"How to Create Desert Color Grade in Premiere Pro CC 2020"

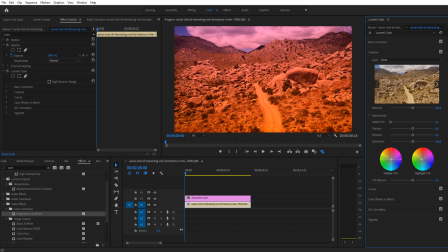(4:07)
So I'm going to take the highlights and tint them slightly into that field. And it's actually kind of fun sometimes to tint the shadow into the slight blue side of things.
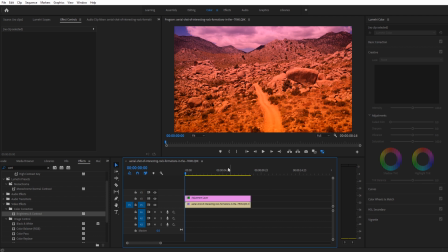(4:15)
And that's going to give this a contrast within the contrast. And now what we have is this footage right here.
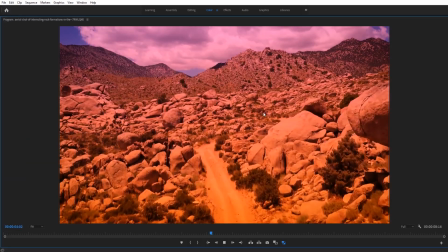(4:21)
And like I said, it comes off a little more Mad Max-y,
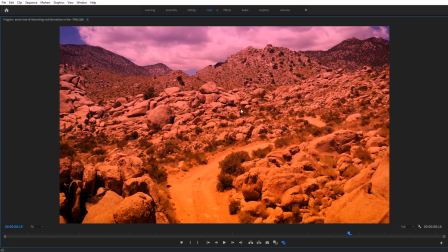(4:26)
Breaking Bad sort of feeling, and it gives your desert a little bit more of a vibe. Now this magenta is coming down a little bit strong,
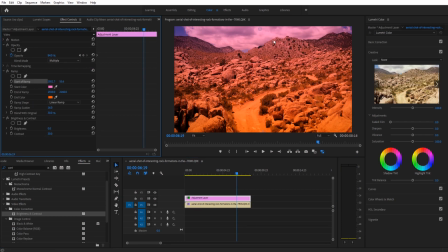(4:33)
so we can always go back up here and try to take this start ramp and maybe bring it back maybe above here.
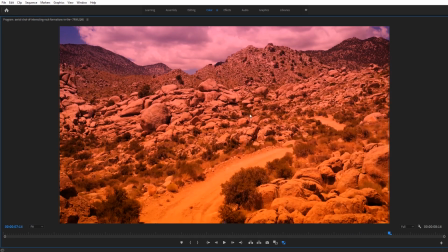(4:40)
And then now the magenta is a little less and the orange takes over a little more. If we wanted to, we could even zoom out and bring this way up to sort of just have a tiny magenta line near the top, all up to how you want to do the effect.
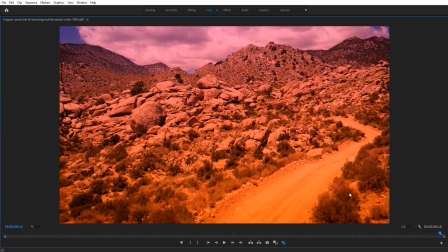(4:52)
But that is how I would color correct a punchy desert scene. Thanks everyone for joining me. If you have any questions or comments, go and throw in the comment section below or on our website at adobemasters.net. If you'd like to learn more Adobe Premiere Pro in a nice organized manner through tutorial-based learning, that means that we're going to do a tutorial. You're going to learn the effects behind it.
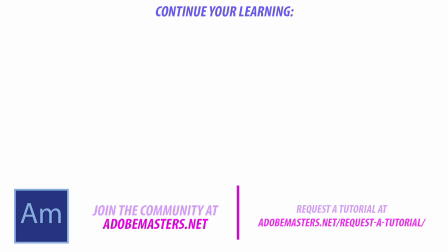(5:09)
And then the next tutorial will build off of that over and over until you learn the whole thing. Then go ahead and check out the course that I created in the description below. Thank you everyone for joining me. And until next time, see ya.